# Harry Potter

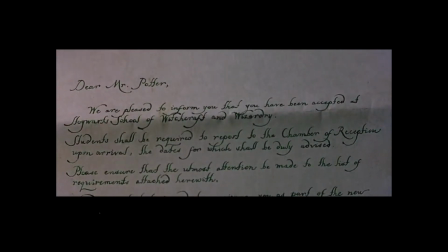8:07 And so this technique allows the director to show off darkness outside along with the storm raging,
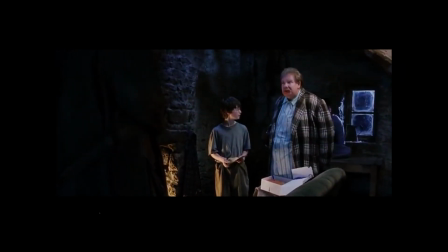8:12 while keeping indoors the shack peaceful, and so therefore showing off Harry's anxious feelings comparable to storm rage,
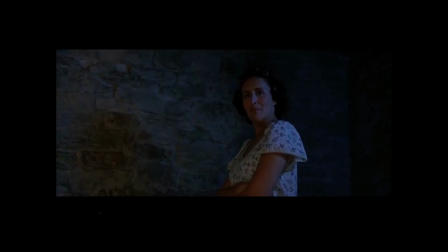8:20 as the injustice from his aunt was followed again towards him, as well as being treated very bad.
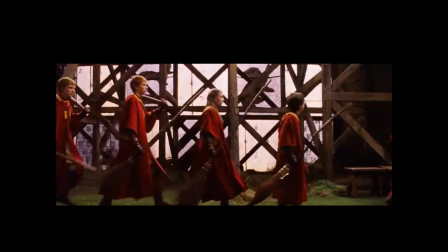8:26 For each mood and atmosphere, there are a variety of lighting sources types being applied.
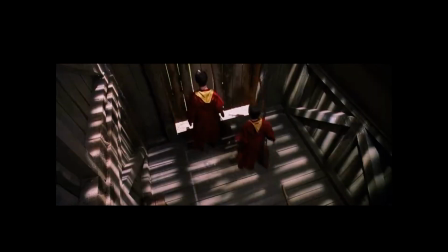8:32 However, within this scene, low-key and natural lighting are being used to locate the mood of danger, intrigue, and some drama.
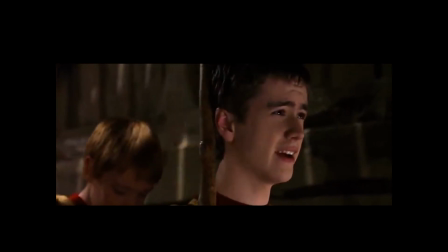8:39 The lighting within the Quidditch match scene is shot as if from the front, and so three-point lighting is being used within this scene.
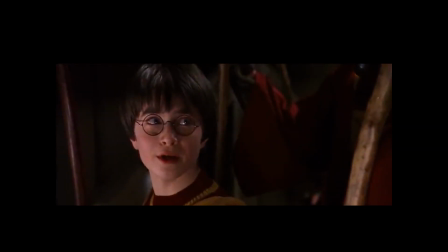8:48 Lights are located in a way to allow the bright key light provide enough light in sake of showing off the light as it comes from the entryway towards the stadium.
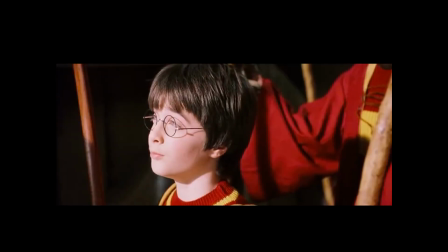8:59 This technique provides with the feeling that the further away you pass, the greater shadow and less amount of light you will need to light up the location.
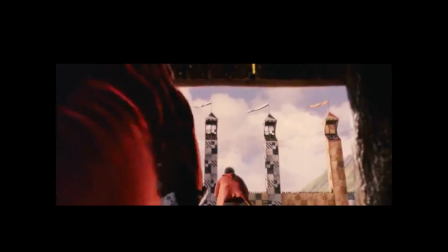9:08 At the same time, the shadows in the front are being filled in, however are not eliminated,
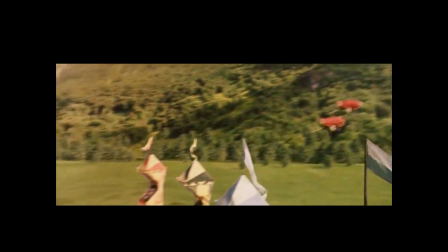9:14 with the help of a slightly dimmer light, which helps to create the feeling as if the light comes from the entrance.
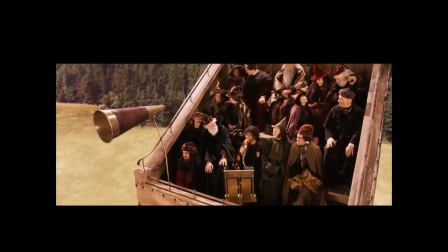9:20 The mood and atmosphere would have been completely different, as well as the effect upon the audience, if other types of lighting had been used.
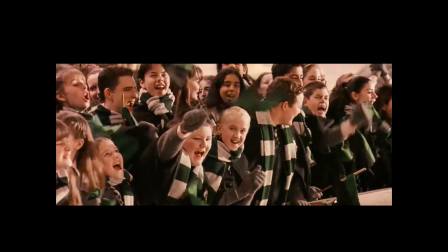9:28 The effect being created within this scene shows off how the three-point lighting system works, by using all three light sources.
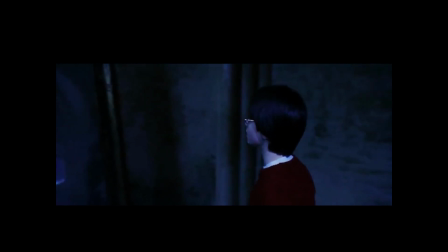9:37 In case of lack of light or greater amount of it, some scenes could have been spoiled. For example,
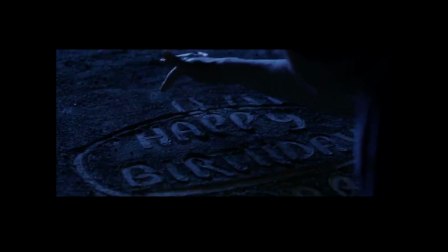9:44 using the similar effect, it would not be possible to point out details that occurred in the scene,
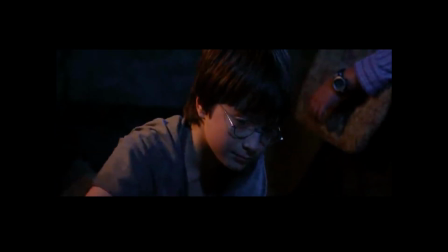9:49 which then would be the key elements for further scenes.
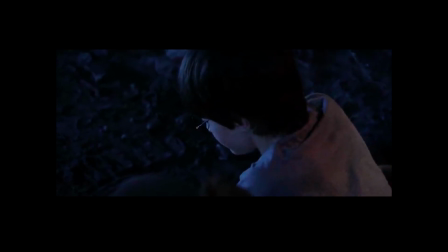9:52 And so we would not know that Harry was drawing candles on his birthday cake in the dirt to celebrate his 11th birthday.